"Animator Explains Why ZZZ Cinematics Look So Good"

Finally, Zenless Zone Zero reached out to us and asked me to review some of their cinematics. And as a professional animator, they also asked me to make an animation for them, which we did over on the Dooling Goo channel. So naturally, I have some strong opinions about cinematics. So I had my editor pick out six cinematics for me to react to, which I haven't seen before. And we're going to break down exactly what makes them so good and what makes them not so good. Let's take a look.
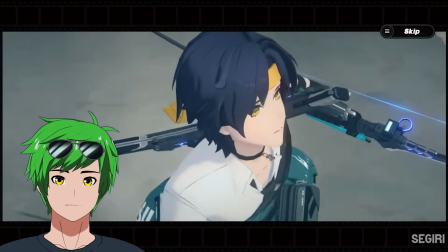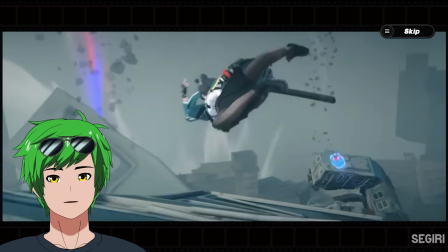(0:27)
Oh, that's so cool already. Oh, what the?
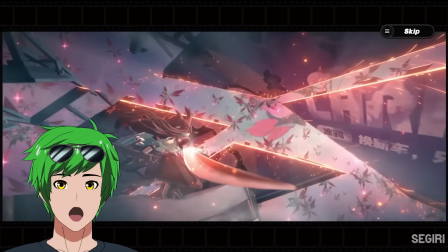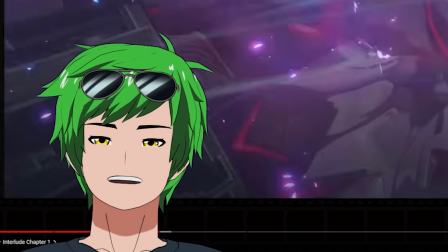(0:38)
My lungs can't handle this, bro. this is crazy she's
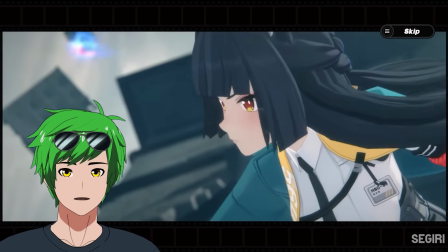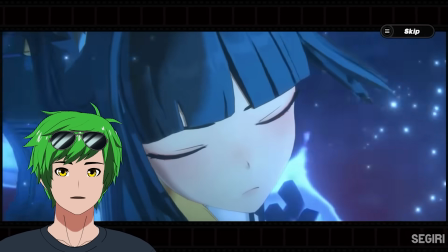(0:50)
a soul sword oh
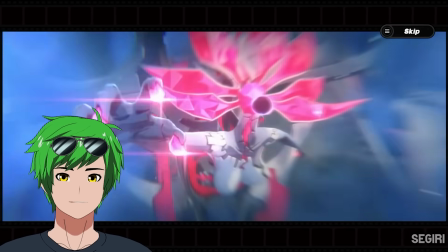(0:54)
my god it's like that shot we did with raiden in progenitor three oh
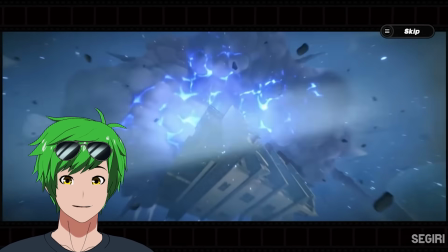(1:00)
impact frames impact frames let's go with
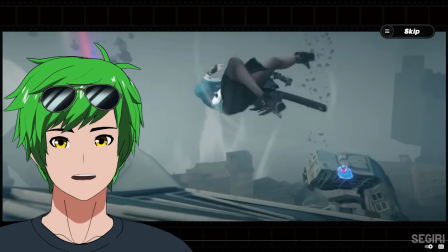(1:09)
heels wait that was crazy so this alone is crazy just from a
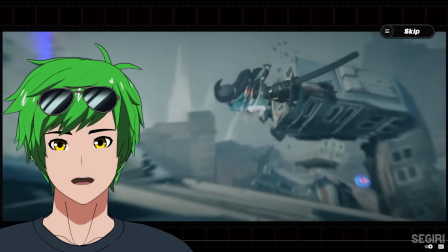(1:15)
gyroscopic motion perspective alone this is absolutely beautiful it's super clean look at all the secondary movement.
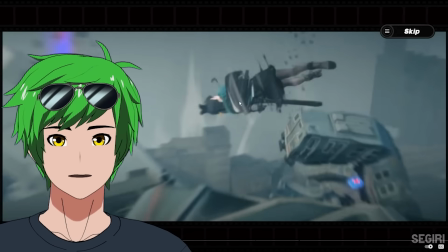(1:21)
Everything has this drag behind it, which spins so perfectly with her entire body and is emphasized with this air tunnel tornado effect. Great props to the effects team and accentuates her movement so well. And then she lands in such a great pose.
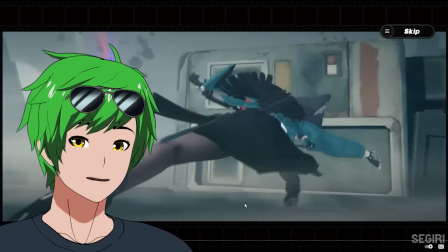(1:34)
I mean, look at the low focal length of this pose, right? Her foot is really big. It's really dynamic. It's just beautiful.
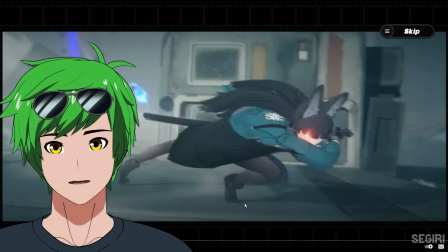(1:38)
Right into this anticipation, you'll notice that there's actually a bit of drag here. She doesn't immediately come up.
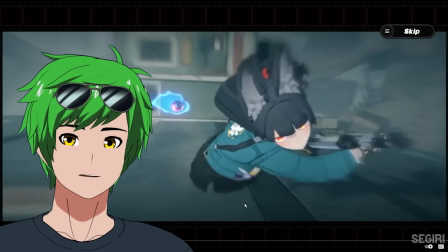(1:43)
They wait a little bit right here just to bring that anticipation up just enough time to bring this slash to a huge payoff.
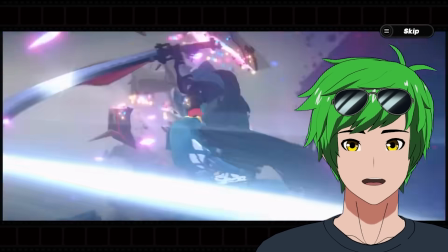(1:50)
And boy, does it do that. Now this part, this is actually a technique similar to what we've done before, what I like to call a treadmill shot.
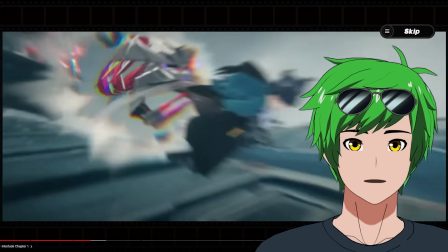(1:56)
This treadmill shot is basically when the background moves, but the character doesn't move in camera space.
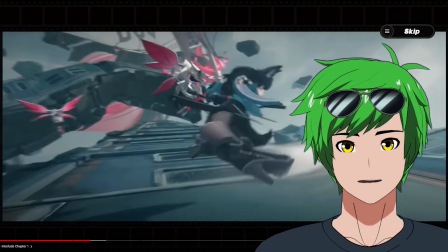(2:01)
Notice how still she is. They really just decided to accentuate this pose like crazy, right?
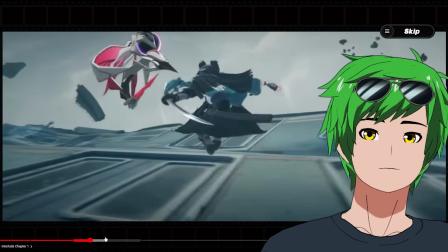(2:06)
So what this does specifically, these kicks, is that it holds the pose similar to how you would see it in 2D, which makes it feel really, really snappy and really dynamic. So notice how it just holds the pose for a few frames. In 3D, you would not have that, but in 2D, you would definitely have those poses held for extra impact.
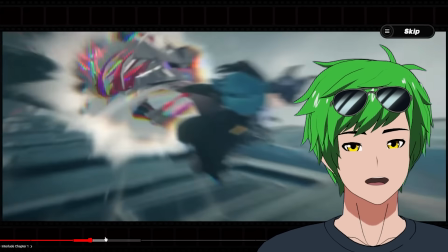(2:21)
And they're mimicking that here really, really well. The camera's rotating, but she's not. And the reason is because she's parented the camera.
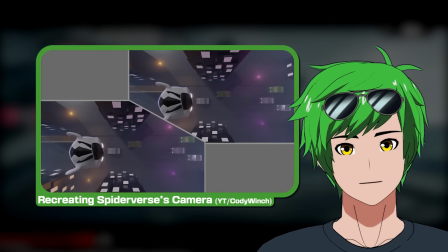(2:26)
So this is a very common technique with 3D trying to mimic 2D, especially with super fast moving backgrounds.
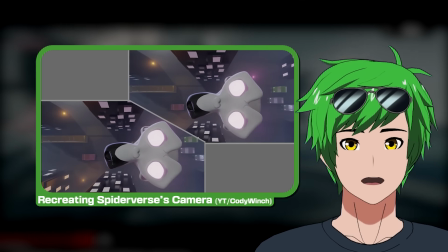(2:31)
You parent the characters to the camera so that it acts more like a 2D cell. Because when people draw 2D characters, it just stays in camera space and the background will move behind them.
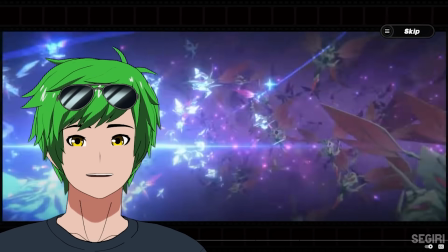(2:39)
And that's mimicking that exact feeling. I mean, And I don't even know what to say. This is just amazing. This is just really, really good effects work, to be fair.
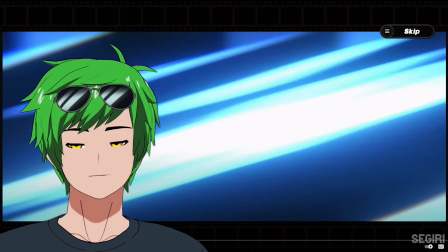(2:46)
Like, there's actually not any animation going on here except for the effects. So to be fair, that's the effects artist doing an amazing job. But the amount of control they're able to show with this character just in this amount of time, the way they do it is by having all these really, really strong holds in her poses.
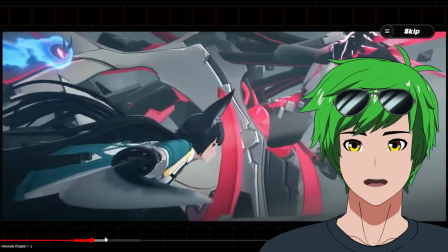(2:59)
Like right here, this sword does not move because she has perfect control of her sword. That's what's being conveyed in the animation and in the exaggeration of the stylization.
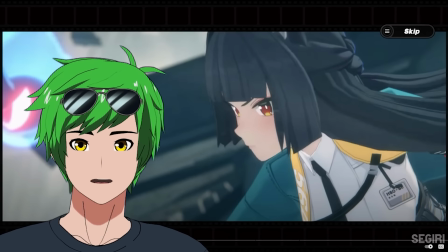(3:07)
Even more so with that. So she lands in such a great way.
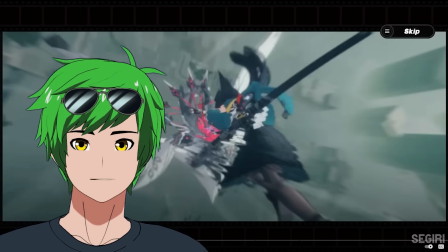(3:09)
She's not landing with absolutely no recoil at all, but she basically lands as if she is already completely balanced and has no intention of rebalancing herself. Normally when people land, they have like a slight adjustment of their feet. Not this girl. It's also a cat, so that makes sense. But it's really well portrayed, like super well portrayed.
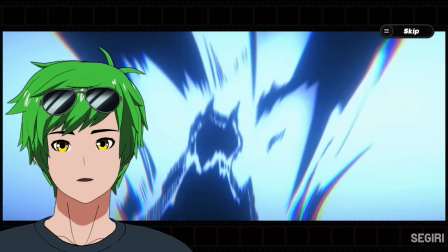(3:26)
Oh, so good. Look at these frames. Yes, these are hand-drawn frames. Every single one of these. Really elevates the piece, absolutely.
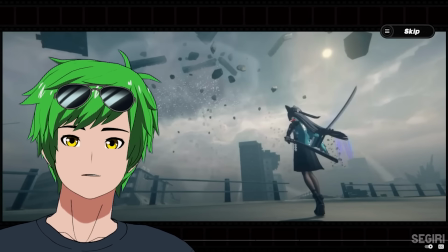(3:31)
Oh, that's good. I actually do have a small gripe with this particular landing animation, even though it's fantastic.
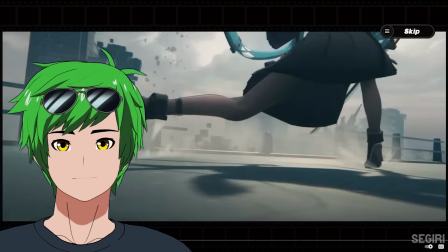(3:40)
The good things is that like it's super dynamic, super low focal length. It feels really good, really impactful because it's so sudden.
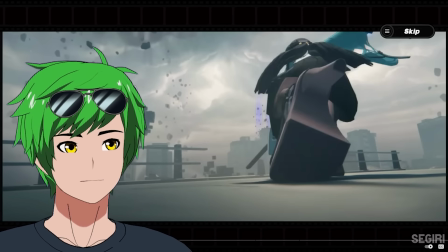(3:45)
My only complaint is that the shoe just completely hides the silhouette of her character. I kind of wish there was like a little bit of her other foot visible.
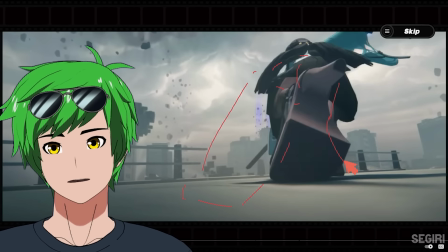(3:51)
I almost kind of wish it was like here instead. And then you could see her foot over here. So this would not cover up her entire head and her entire body. That would be an ideal scenario, but it's a small nitpick ultimately. That's true. A panty shot would be bad. That does make sense. That's probably why they did it. What's next?